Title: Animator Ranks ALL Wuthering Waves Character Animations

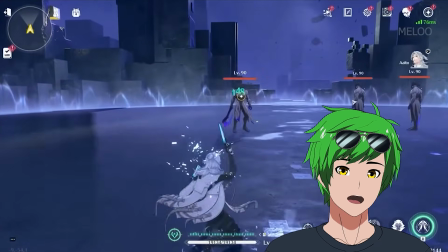20:47 I do like the personality in his combos. There's some like animation things with his ultimate that I think could be a little better. I think it's fine as it is, but the sunglasses, they kind of push his head back as if they're being pushed back by the hand, which feels like a kind of like an animator thing and not really like a physical thing, but like it works. It's fine. He's a C. I don't think he can be a D because his pull animation is actually pretty good.
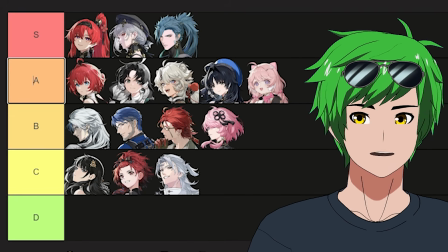21:09 There's nothing crazy.
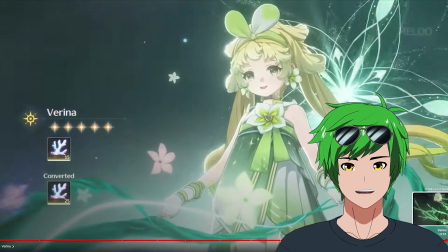21:12 That's cute. Very small thing. Her chest and her face are facing the same way. I think what she does here actually fits her really well because she's a child. She's just spinning to be fun and not actually to be a dancer.
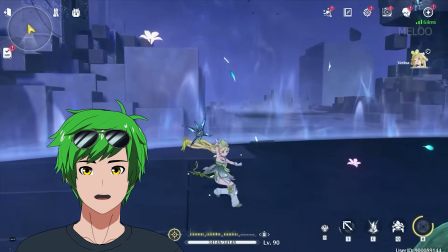21:23 And I think that's actually more in character. Oh, oh, that's cute. Let's talk about her combat animation real quick. She goes off center by shifting her weight onto one of her feet.
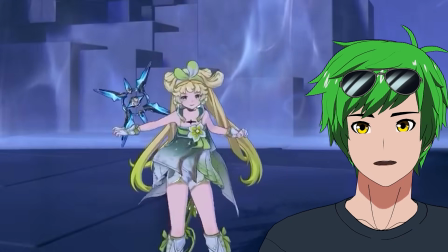21:33 It's such a cool character moment. Immediately in the first one, puts all her weight on one foot and sort of leans back.
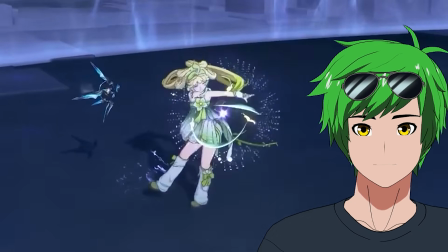21:38 Feels super casual, feels super cute, feels really playful. Every single one of these just ends with, I'm just on one foot.
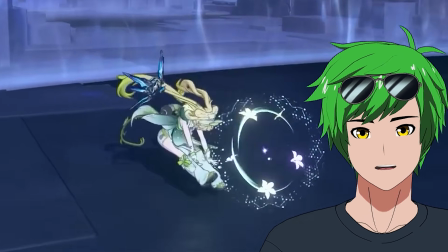21:43 And this one, I'll do you one better. She's on no feet at all. Really cool.
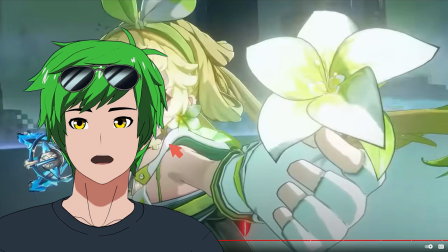21:50 Dude, that ultimate is so good. How gorgeous is this, right? Like this could be a thumbnail, right?
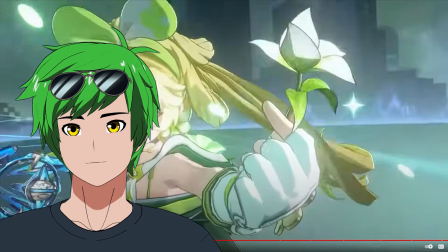21:54 So great arcs here, leads perfectly into this flower blooming.
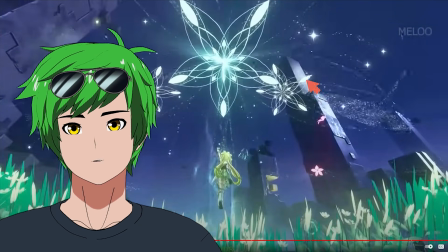21:58 And then it goes into this, which is a perfectly symmetrical payoff frame, which is the first time I've seen this in Wuwa.
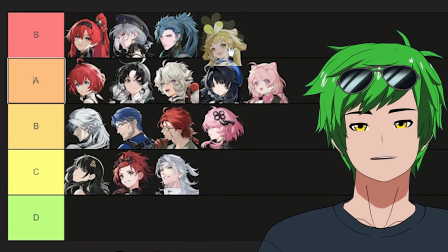22:04 It's so satisfying, bro. Honestly, dude, she's an S. Definitely one of the most satisfying ultimates so far that I've seen today.
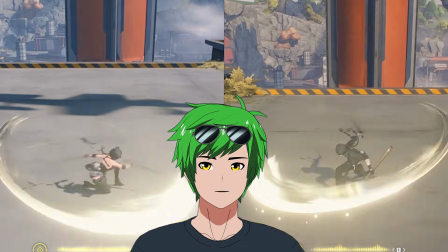22:13 I'm gonna watch the female first because I can't watch both of these guys at the same time, but they do seem like they're pretty equivalent.
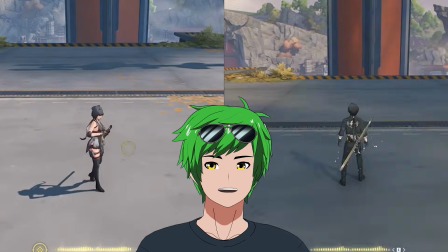22:19 I do like the throwing of the sword slash sheath. I like the female one better than the male one for the sheathing animation.
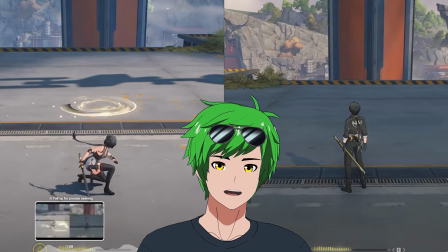22:25 Whoa, did she kick it? Wait, she kicked it and he didn't? Is that right? Okay, so the male just does like a spin.
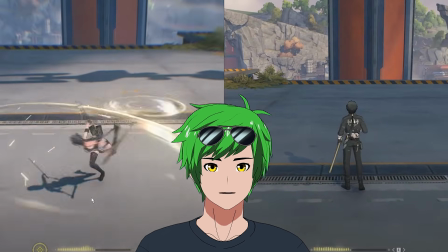22:30 The female, I think, does a butterfly or a butterfly twist. No, she does a kick. What? That's so cool. Hang on.
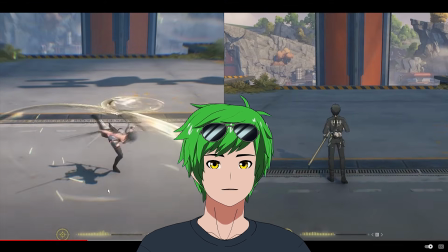22:36 Boom. Land. Whoa, that's cool.
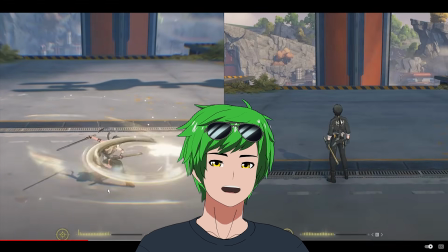22:40 That's cooler, man. That's cooler. I like that a lot. He does look really badass.
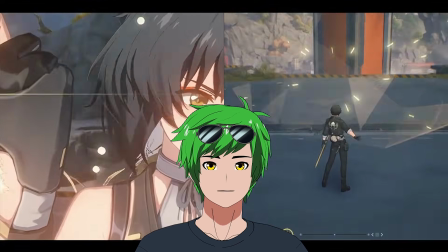22:45 She just looks, man, more dynamic. Oh, they have very similar ultimates.
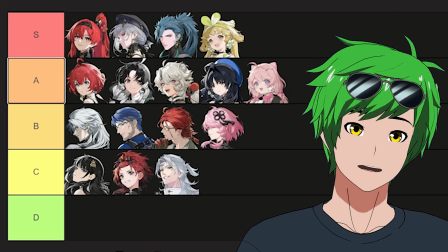22:51 Okay, fair enough. I wouldn't actually put them in D. There's nothing wrong with any of the animations. All of them look really, really good.
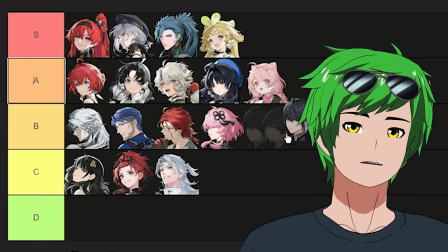22:56 Rover is probably going to be somewhere, like I would say B, because they're just really, really solid.
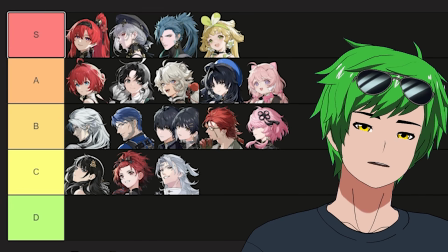23:02 I'd probably put them in like mid B for now. The ultimates are kind of lackluster and they don't have a pull animation, so it's kind of hard to judge.
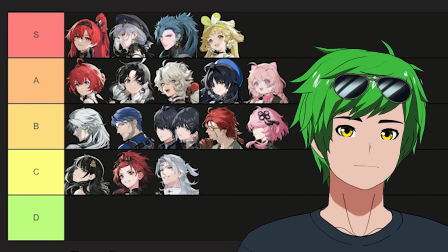23:08 But I'd say from their combat stuff alone, it's a solid B.
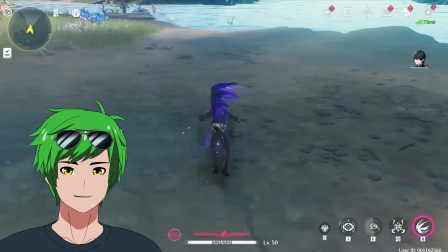23:14 Sephiroth? 2 wings? A side?
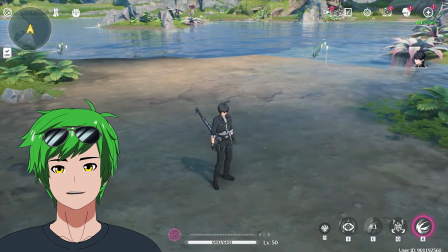23:24 God, I love that, dude. That's, oh man.
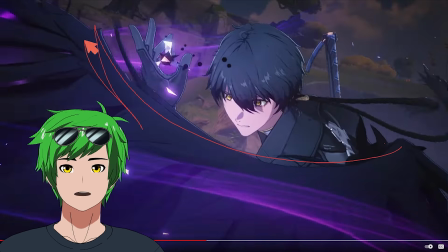23:33 Oh, why does that feel so good? The arc coming in here is gorgeous. If this was just a hand, it wouldn't feel as good as it does now.
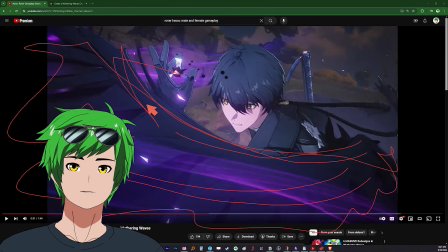23:40 And I think honestly, it's because of how much negative space this creates all of a sudden. So it creates a really strong contrast visually between like this upper half and this lower half of the frame.
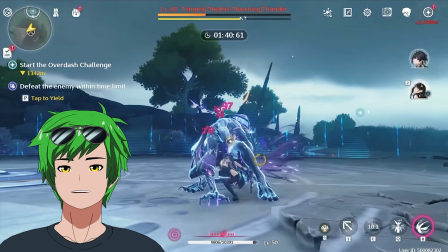23:48 Do we have a female version of Rover Havoc? God, the scythe is so good, dude. The scythe feels so satisfying.
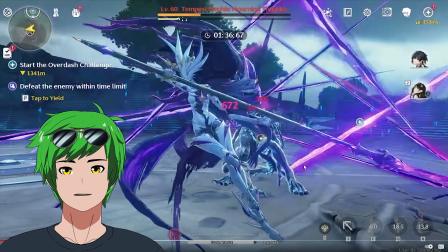23:57 Yes. God, I love that. Also, who the hell is this? That's crazy. What the hell? Yeah, Rover Havoc was sick.
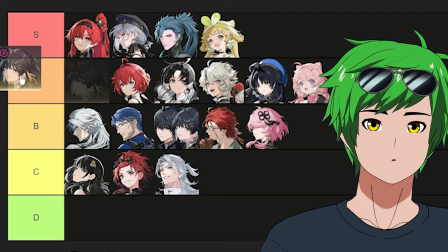24:02 I would put them probably... Ooh, this is tough, actually. I think probably high A.
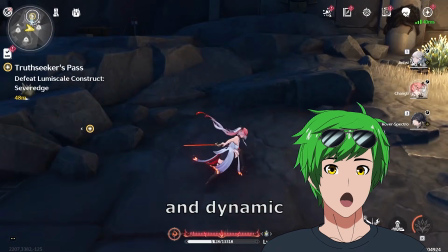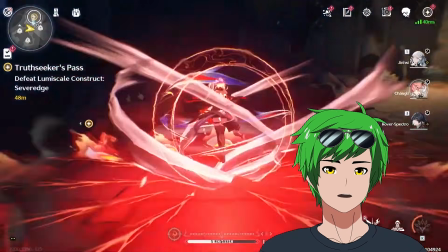24:17 What the... Oh, my God.
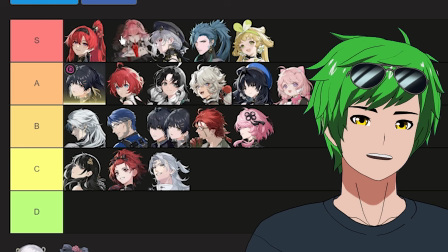24:23 Oh, yeah.
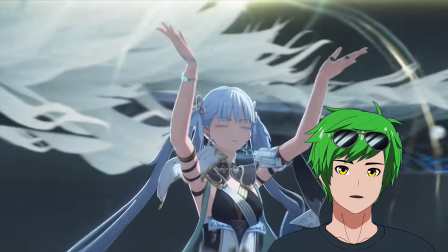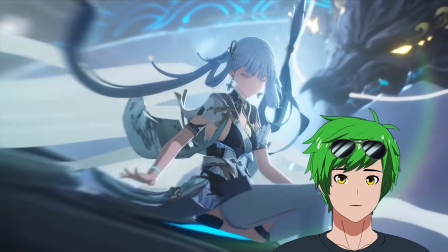That was a movie. There's nothing crazy about the animation. It's just a couple poses because she's so graceful, but like it's really well executed.
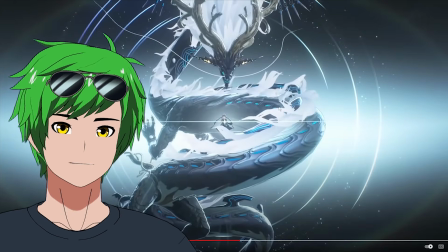24:45 This frame is just gorgeous.
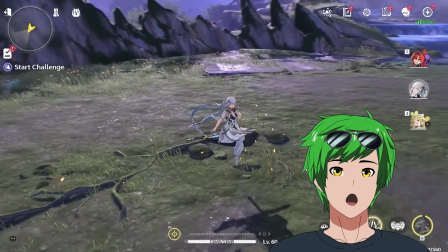Oh, I'm gonna try to talk about why this is so good without losing my shit, okay?